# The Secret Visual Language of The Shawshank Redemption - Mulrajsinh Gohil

Hello everyone, myself Mulrajsinh Gohil, and as a part of our film studies assignment under the guidance of Dr. Dilip Barad, this video analyzes Frank Darabont's 1994 masterpiece of the cinematic world, The Shawshank Redemption, and photographed by renowned cinematographer Roger Deakins. Rather than evaluating this film through a literary lens, such as a reviewing plot progression, thematic morality, and characters dialogue, this analysis focused strictly on the visual mechanics of the cinematography and the mise-en-scene. Space in cinema never neutral. Through a close visual breakdown of the key frames, we will examine how Deakins employs spatial geometry, extreme variation of the camera heights, internal framing, chiaroscuro lighting, and the shifting color palettes to construct a dynamic visual dialogue between institutional containment and the human agency. Let's begin by looking at the how camera placement establishes spatial power in the very first slide.
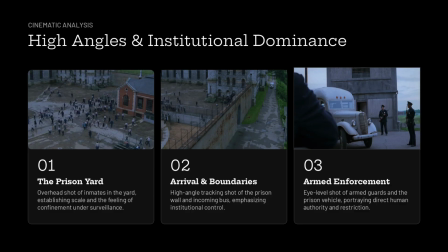1:16 To begin our film study analysis of the Shawshank Redemption, we examine how the cinematographer Roger Deakins uses the camera height and the spatial geometry to establish institutional dominance. In the first and second frame, the camera is positioned at the extreme high angle bird's eye perspective. From this elevated angle,
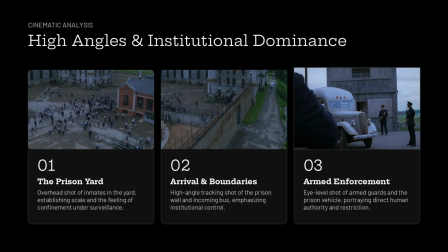1:34 the inmates in the first frame are physically diminished into teeny scattered figures enclosed within massive concrete walls. In frame second, this high tracking perspective shifts spatial power entirely away from the individual hand to the architecture of the prison itself.
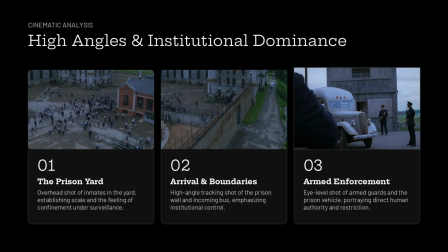1:53 In the third frame, the camera drops to ground level as the prisoner bus enters. Notice the strict blocking and the vertical framing. Two armed guards stand erect on the right side of the frame, visually reinforcing authority alongside the concrete watchtower, paired with a
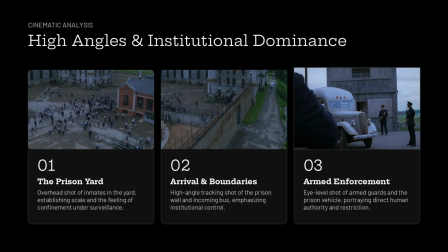2:15 desaturated grey-blue color grade. These three frames establish a cold, oppressive atmosphere before the main character even step into the yard.
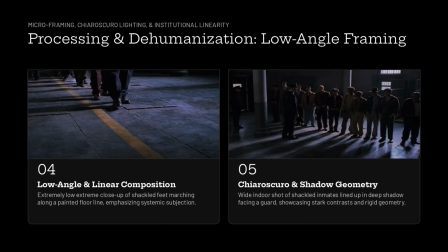2:25 So moving to slide 2, we examine how Deakins uses the microframing and the harsh lighting to convey systematic dehumanization as the new inmates are processed. In the frame 4, the camera drops to a ground level for the extreme close-up tracking shot focused solely on the shackled feet.
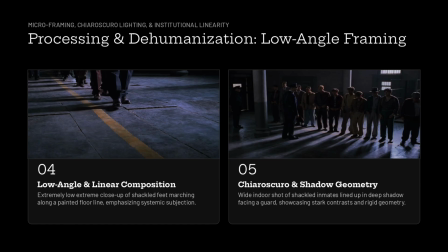2:42 By severing the individuals from their upper bodies and the faces, the frame strips them of the human identity. The yellow painted floor line creates a strong linear vector visually enforces strict compliance and the systematic order.
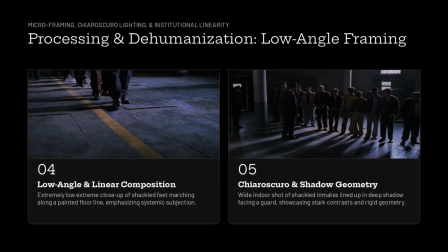2:56 In the frame 5th, the camera pulls back into a wide interior shot dominated by the chiaroscuro lighting, a high contrast mix of the deep shadow and the stark light sources. Notice how the inmates stand in the rigid horizontal row tethered by chain with
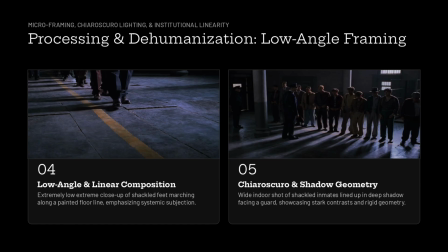3:15 elongated shadow cast across the cold stone floor. The lone guard standing on the left controls the light source side of the frame, visually signaling that the authority dictates who remains in the light and the who is the cast into shadow.
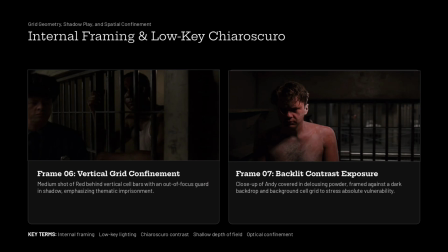3:35 Turning to slide 3, we analyze how Deakins uses the internal framing and the low-key chiaroscuro lighting during the intake sequence. In the frame 6, we see a prime example of the frame within a frame by placing the camera outside the cell.
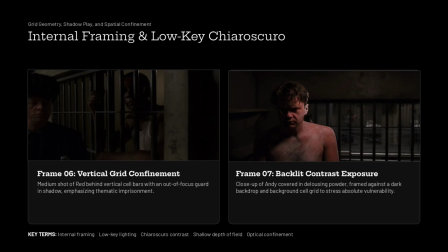3:49 The vertical steel bars cut directly across the rat's face, optically locking him within the frame. The guard on the left is heavily underexposed in the deep shadow, visually prioritizing institutional entrapment over the individual identity.
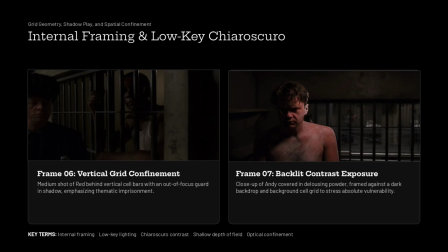4:05 In frame 7, the camera shifts to a close-up of Andy standing dusted in the white dellosing powder.